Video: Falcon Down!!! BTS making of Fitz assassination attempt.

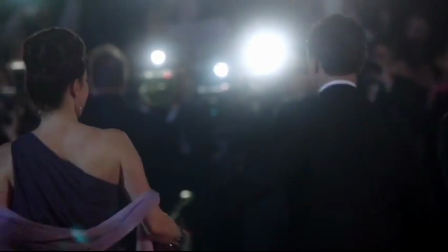0:03 big moment in Scandal where attempted to assassinate the president.
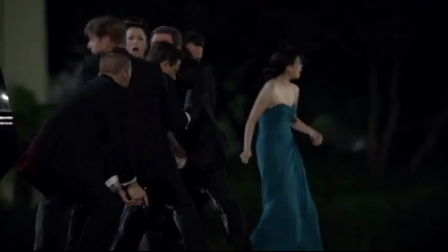0:09 You read the script, you literally, out loud. It was early on in our second season. The show was getting more popular, but we weren't like big at that point in time.
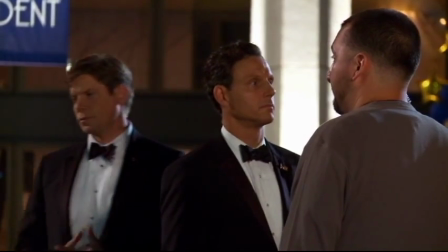0:21 Still didn't know if we were gonna do more than 13 episodes. Tony was still not supposed to be in every episode at that point. So he did really have this feeling of like, are they killing me? At this point, I don't even know if he's gonna survive yet because we never know anything on Scandal.
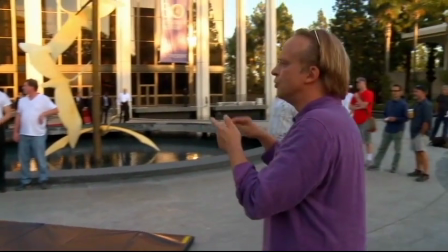0:39 I always knew I wanted to do an assassination episode.
Action, door one.
This episode was directed by our DP, Oliver Buckelberg. He'd been, you know, the director of photography on our show since the beginning. It's kind of amazing.
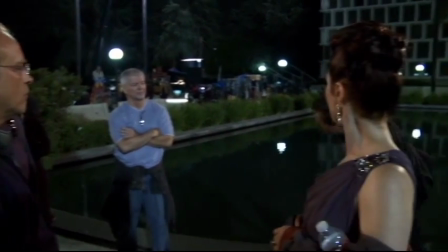0:50 It was his first episode, and he really came at it from this fierce position of like, let's do this like large, like let's make it feel big.
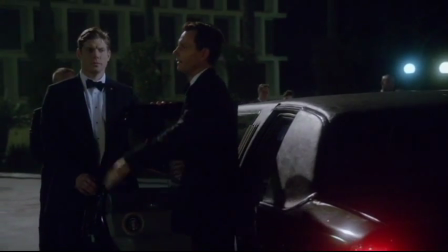0:57 I think much of what we tried to do with Scandal and on the visuals is to be real. We looked, of course, at the Reagan assassination and studied the movement of the different people.
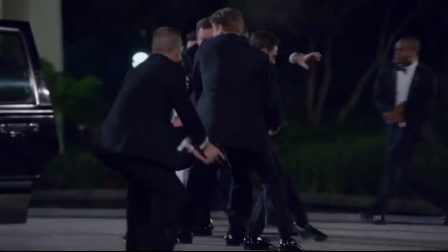1:07 We figured out by talking to the advisors from the Secret Service, what is the reality?
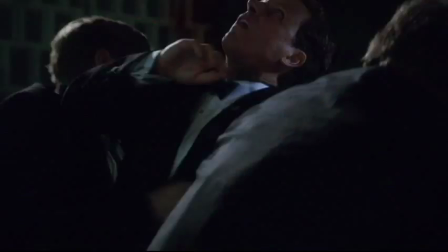1:11 If you look at actual footage of assassination attempts, there's a feeling of something happening so fast that you can't actually concentrate on it.
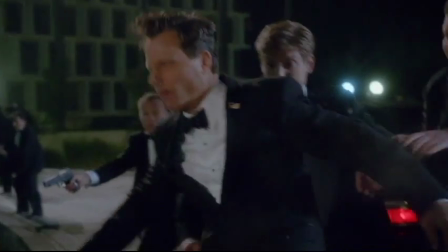1:20 Oliver wanted that chaotic feeling of, oh my God, what just happened?
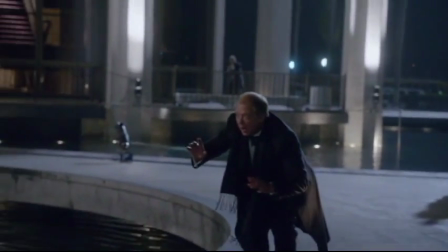1:25 Not really knowing what's going on, just knowing something bad's happening. We wanted it to be unclear exactly who was being shot at what moment. You saw a puff of smoke and puff of blood around Tony and the agent.
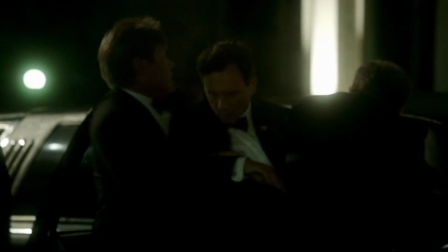1:37 You couldn't quite tell who was being shot, who was reacting, who was being thrown backward, and they choreographed that very carefully.
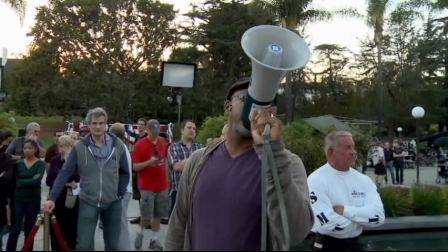1:44 So that we can all see all of our positions for the various beats.
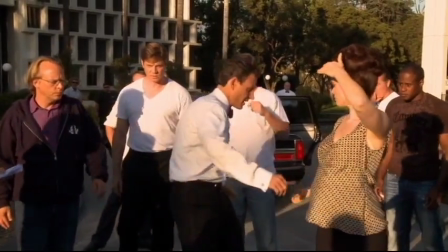1:50 The first thing that happens is like, bang, bang, bang, and we're in again.
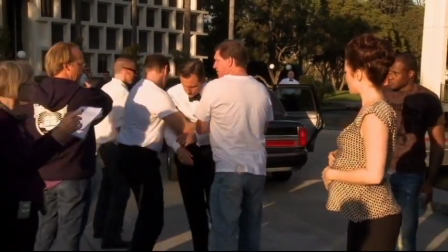1:55 You go in, you take it back. For rehearsal, I dissected into each
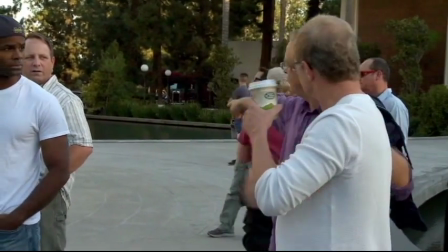2:00 person's reality and just talked to each person about what they need to be doing or what they think they would be doing.
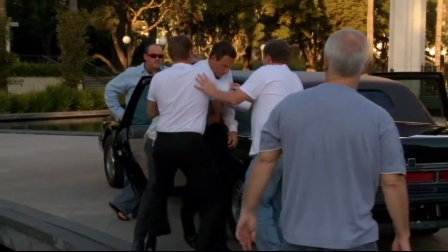2:07 And once you have everybody do their bit, it sort of starts seeming chaotic, right? Even though every little piece is choreographed.
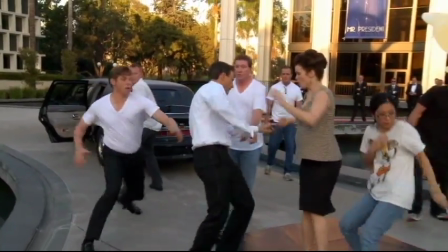2:14 Hey, Mr. President, hey, bang, bang, bang, don't bang, don't bang.
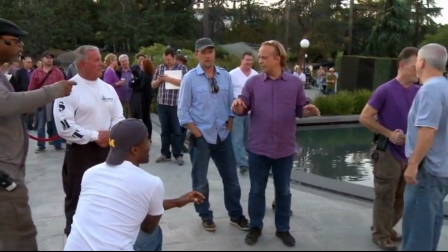2:23 I feel okay with the basic layout, but now we're gonna start bringing in the outer layers to that.
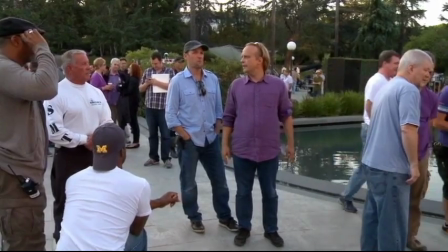2:29 Okay.
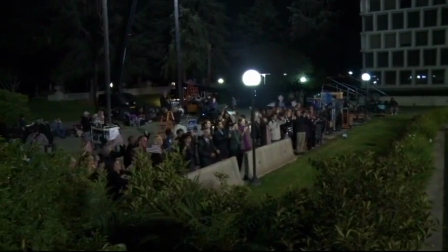2:33 We have 120 extras, we have a qualified SWAT team, we have about 10 stunt people here. We'll see how long we stay here tonight. We have lots of cameras going. That's the intention, that it feels like you're witnessing it in the crowd.
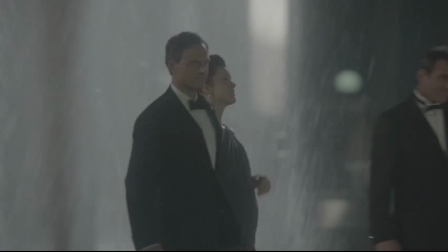2:47 So the problem we had was that the president needs to get shot, which gets very bloody. Every time you change his outfit again, it takes another half hour, so we don't really have that.
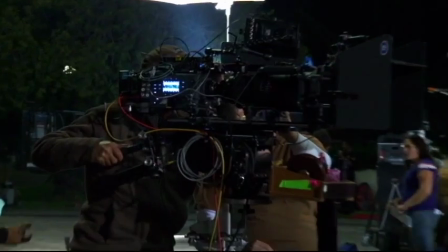2:56 We have to shoot everything in about 3 hours. So the idea was to get it with 5 cameras, let him do it as many times as possible.
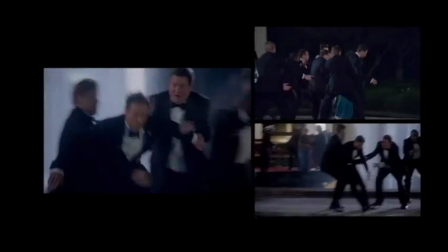3:02 Stay wide to begin with, stay sort of chaotic, but get the action and the movement out of it, and do all of that without blood splatter. And then once we've done a perimeter photography, we moved in with our cameras and moved right in his face.
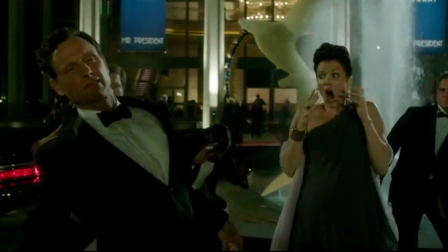3:15 That's when we put on blood, and that's when we got messy.
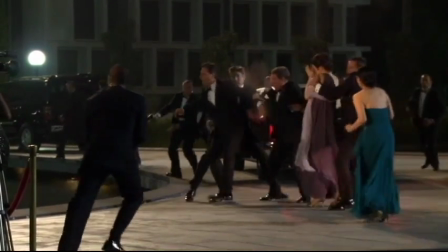We just did a take with squibs, and it was terrifying to be so close to him and see the blood squirting.
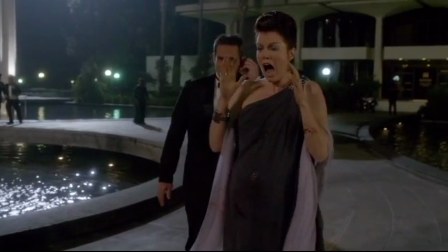3:32 Once the script goes off, everybody gets a little scared. It just adds reality to it, you know, and it helps make it real. The squib is basically a firecracker. It's placed up under your clothing, and there's a blood pack on top of it.
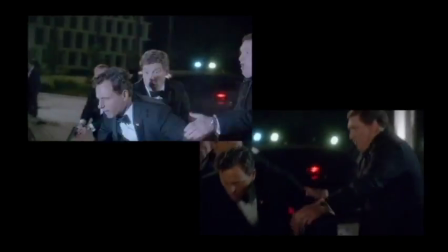3:45 It actually blows a hole through your wardrobe, and the blood comes out. The first one is on my shoulder, and the second one's here.
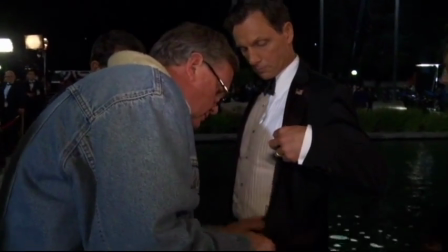3:52 Then the wires go to a radio transmitter, and then the special effects guys, you know, they push a button, and it blows up.
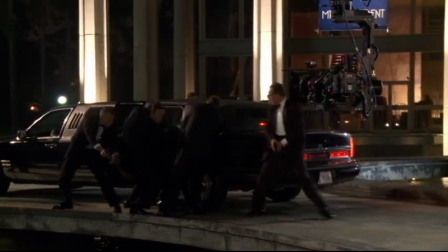4:01 Then as I'm getting into the limo, there's the final shot, so I just do that.
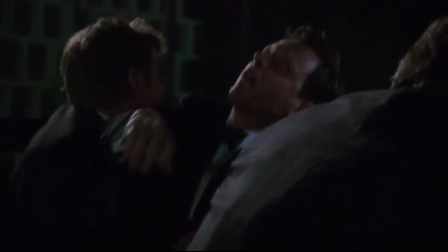4:05 And then in post-production, they'll put a digital headshot.